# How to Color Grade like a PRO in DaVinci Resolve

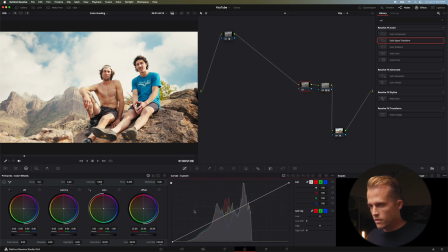11:43 Then we might make our film a curve, our S-curve here. Let's make that probably a bit less intense. I'm going to bring the darks down. Brights up a bit. Yeah, that's good. Right there. Let's go ahead and touch our primaries a bit.
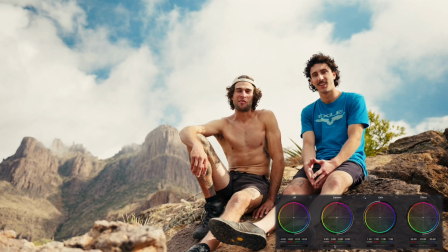11:58 Bring that down. Let's push our gamma up a tad. kind of want to bring our highlights let's try that I
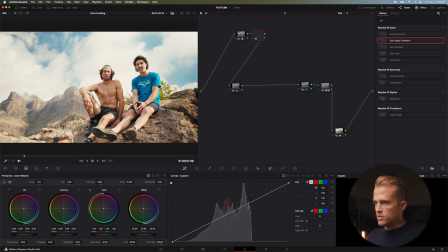12:11 like it awesome make sure we add that glow these days I'm glowing everything especially in harsh light it really gives kind of an effect of rolling off those highlights so they don't look so harsh and just direct sunlight looks pretty nice this
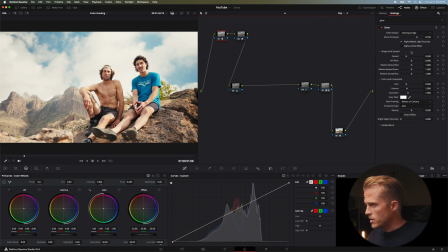12:31 one here
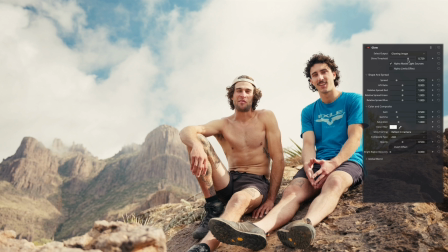12:34 it's a bit intense let's take that down this is not too too too crazy so I'm probably gonna leave that just as it is actually no just leave that yeah
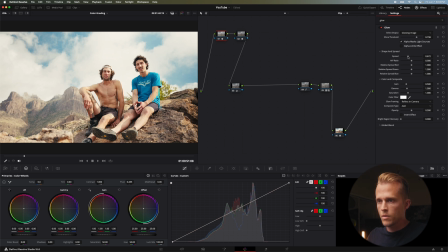that's good cool so now let's move into white balancing our footage now we can come in here we can hover over skin
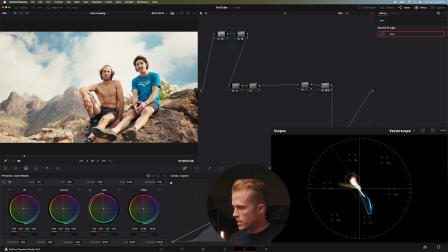12:58 tone we can see that it looks like it's a little bit towards kind of the yellow so we might push a little bit of magenta
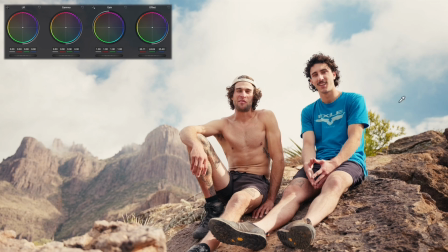13:05 purple into it just a tad check
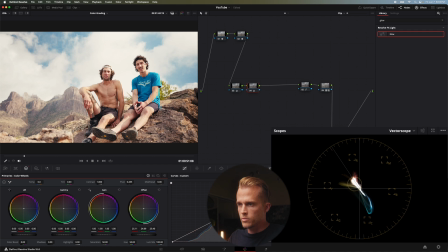13:09 John over here looks like he's a little bit towards the yellow as well it's actually I think right
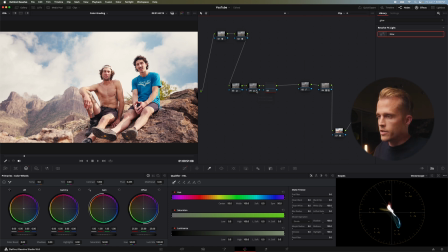13:16 on the money now we're doing something a little bit different here we're actually gonna push in a grade using a qualifier so I'm gonna select our skin tone
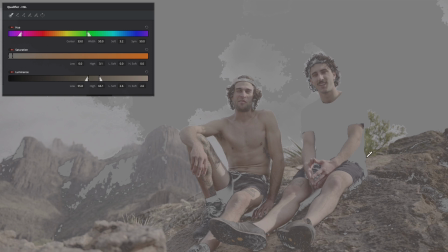13:23 hit shift H just so I could see what we're actually selecting here if we drag this down we can see that we're selecting a lot of that skin tone there that's what we want
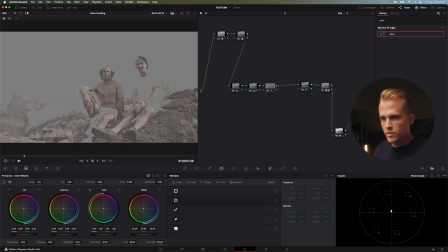13:40 I'm gonna actually use a window here too so that it's just selecting outside of our subjects or in this case we're selecting our subjects so we can later select outside of them bring that up
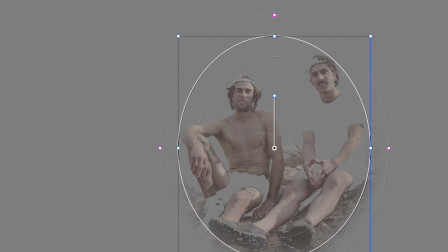13:54 a tad nice so then if we hit command O you'll see that we're just selecting outside of our
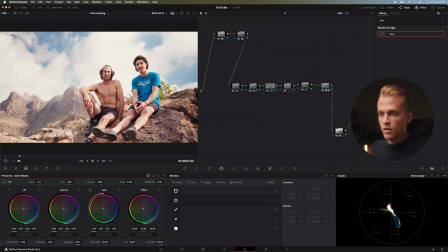14:03 boas here. So then if you push some blues into the shadows, just add some separation.
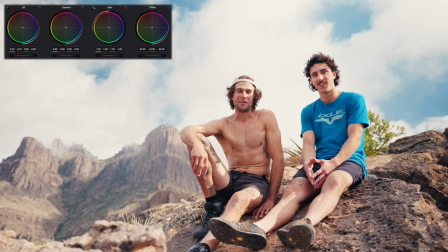14:11 Nothing too, too crazy. Maybe bring the exposure down a little bit around. Yeah, that's the money. So you'll see there just makes them pop from the frame just a little bit.
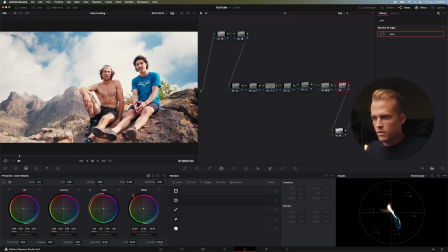14:25 We might actually add in another window here. Let's bring that exposure down there. We'll adjust this window a bit more, pull it in so that it's a little tighter.
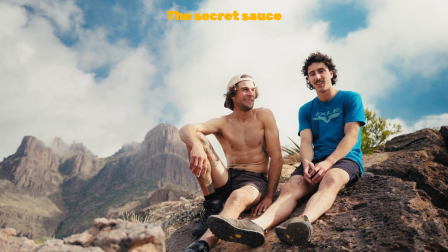14:41 And that just makes these guys pop ever so slightly more. Draws the eye, direct center there. And that's the last shot guys. See you guys in the next one. Peace. That's not it. That ain't it. That ain't it. That ain't it, dawg. That ain't it. Budge.